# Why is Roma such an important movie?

When we talk about portraying contrast in films, it's usually in regard to either topics that are being addressed or the visual elements themselves. Here it uses visual elements to convey the topics of the story.
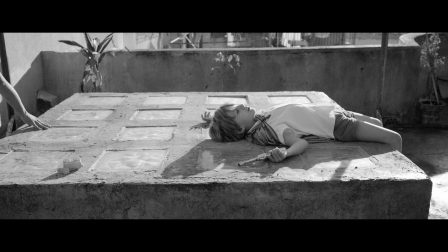0:17 Spoilers ahead. I have to say it, I like Cuarón movies.
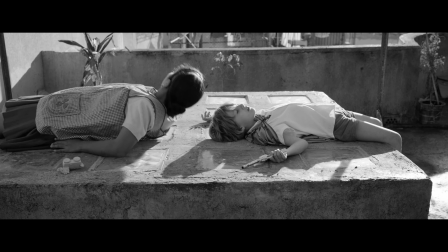0:23 And for a while,
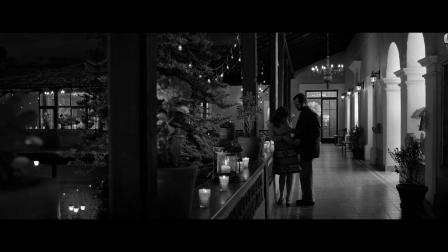0:24 it seemed that he was separating himself from this more contained storytelling and going to the bigger budget route.
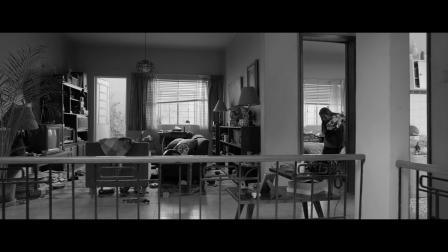0:33 Harry Potter, Children of Men, which is great,
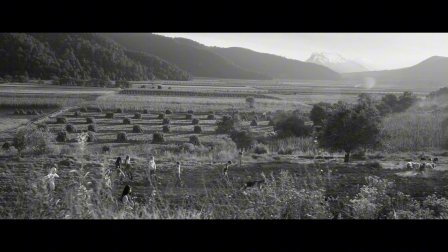0:36 and Gravity made me think that the Cuarón of Y tu mamá también was no more.
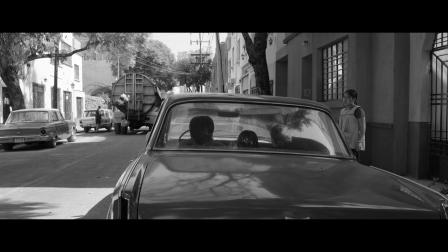0:43 To my surprise, Roma goes a very similar route to Y tu mamá también.
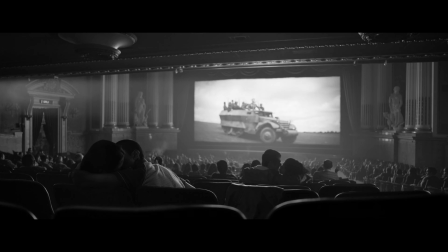0:49 It follows this group of characters, this family, but particularly their maid, Cleo.
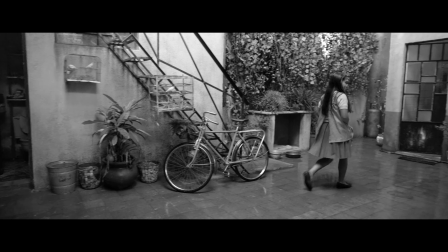0:55 She's of indigenous origin,
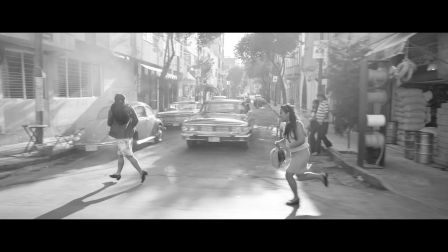0:57 and instead of making a film that takes a clear side during the events of early 70s Mexico,
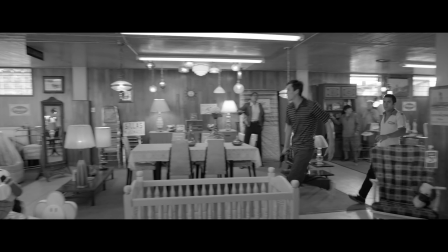1:05 it simply shows us these characters existing in this reality. We get to see the terror of the Halconazo or the Corpus Christi massacre.
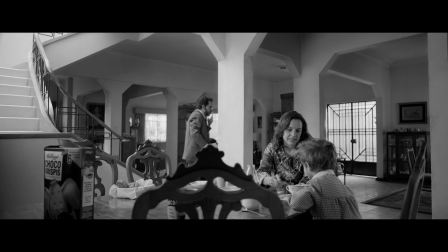1:13 We see that this is a well-off family, of course. They're not rich, but well-off enough to afford certain luxuries. Here's where the contrast begins. It's black and white. Why would it be black and white?
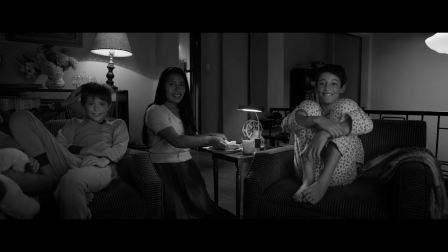1:28 There are a number of reasons to do that. One could be to make it feel more cinematic, to focus on the framing rather than the colors. That's another one. But I think it's because there's nothing more contrasting than black and white. I mean, there's a reason why people say nothing is either black or white. I don't know if you've heard that.
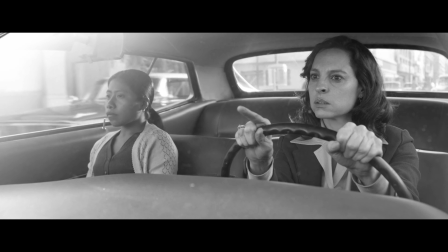1:47 And it's no coincidence that most of the better off people in this film and in 1970s Mexico were primarily white.
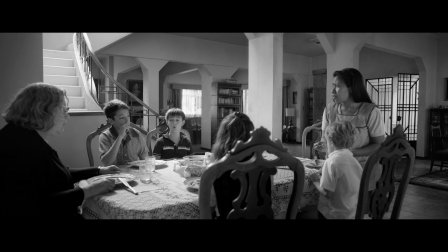1:55 And the darker complexioning individuals were, and to a large extent still are, looked down upon because of their skin color.
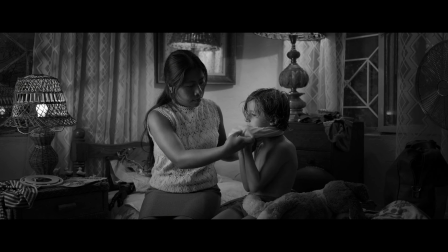2:03 So, when it's being shot in black and white, we can see a much more marked difference between Cleo and the family.
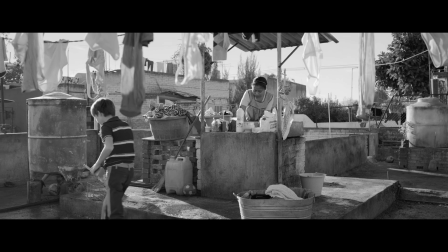2:11 But Cuarón also uses black and white to focus on the framing, and it looks amazing.
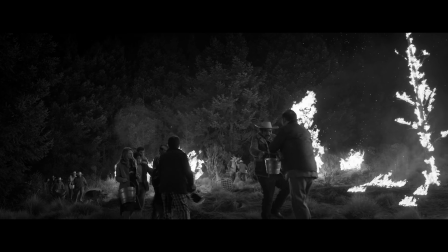2:16 There are a lot of breathtaking shots here, incredibly moving and deeply personal.
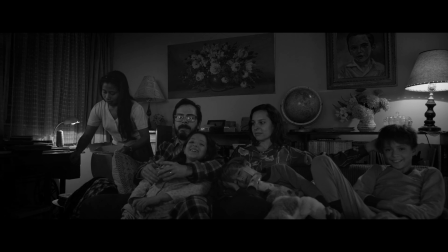2:22 The contrast doesn't stop there. All of the movie is about contrast. Another way of calling it is wealth inequality.
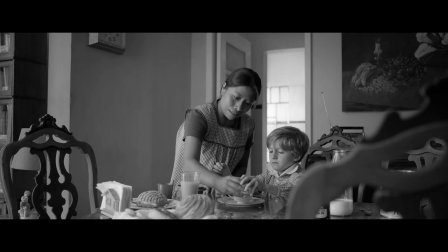2:29 From Cleo's room to her lifestyle, how she's treated by the family, she's there to serve them every single minute of the day.
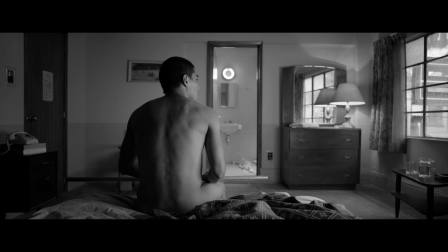2:37 We see what happens when she gets pregnant and the baby's dad runs away from his responsibilities.
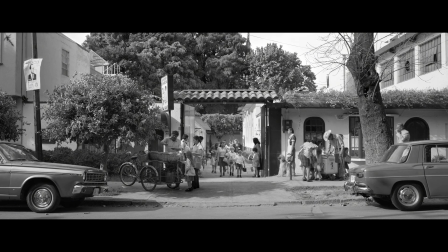2:43 Another contrast is how women and men deal with pregnancy. While he could avoid her, she couldn't avoid the situation.
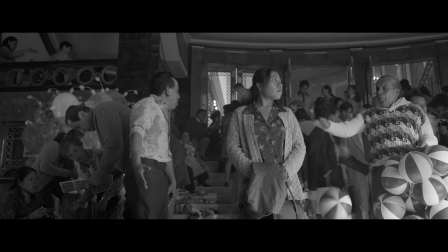2:52 This is where the film gets very interesting. Cleo tells her boss that she's pregnant.
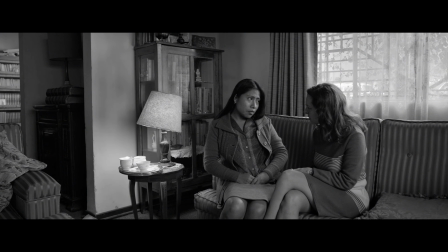2:57 During the same time, the boss realizes that her husband won't come back.
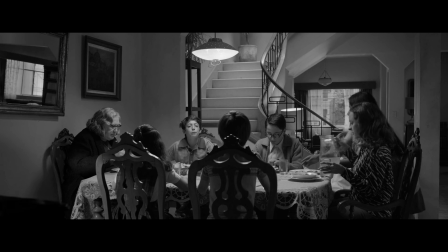3:02 Yet another case of men running away from their responsibilities. So now both the mother of the kids and Cleo are in the same predicament, on paper,
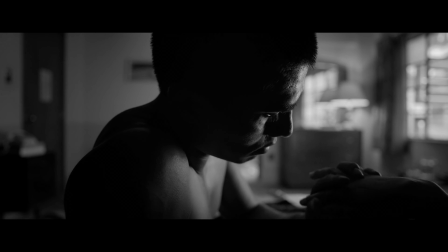3:11 being abandoned by men that should be taking responsibility but aren't.
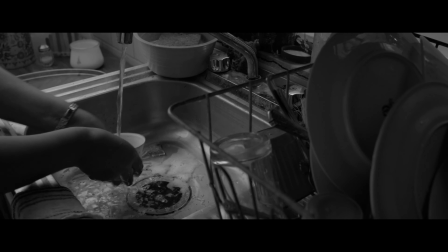3:16 But although they are in the same situation on paper, their realities couldn't be more contrasting.
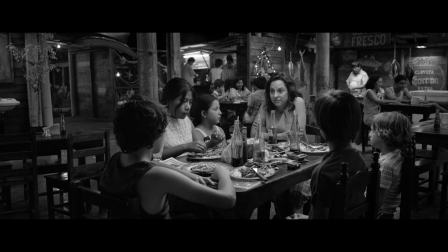3:24 The housewife has a house, for starters, cars, probably had access to some money, and of course had the help of maids.
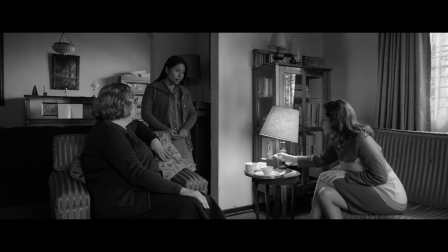3:32 Cleo had nothing. So yeah, both were going through a rough situation, but one was less life-altering than the other. Both were pretty crappy, but one was significantly worse than the other.
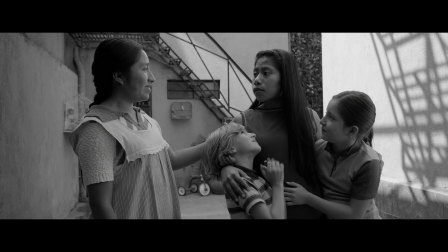3:45 We have to be honest here. The kids loved Cleo, and for good reason. She basically raised them.
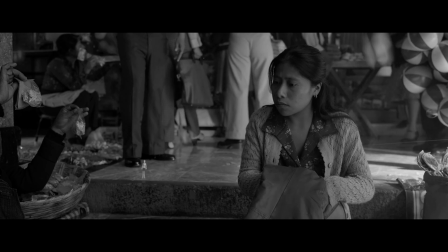3:50 We even get to see how one of the kids was singing a lullaby in Cleo's dialect.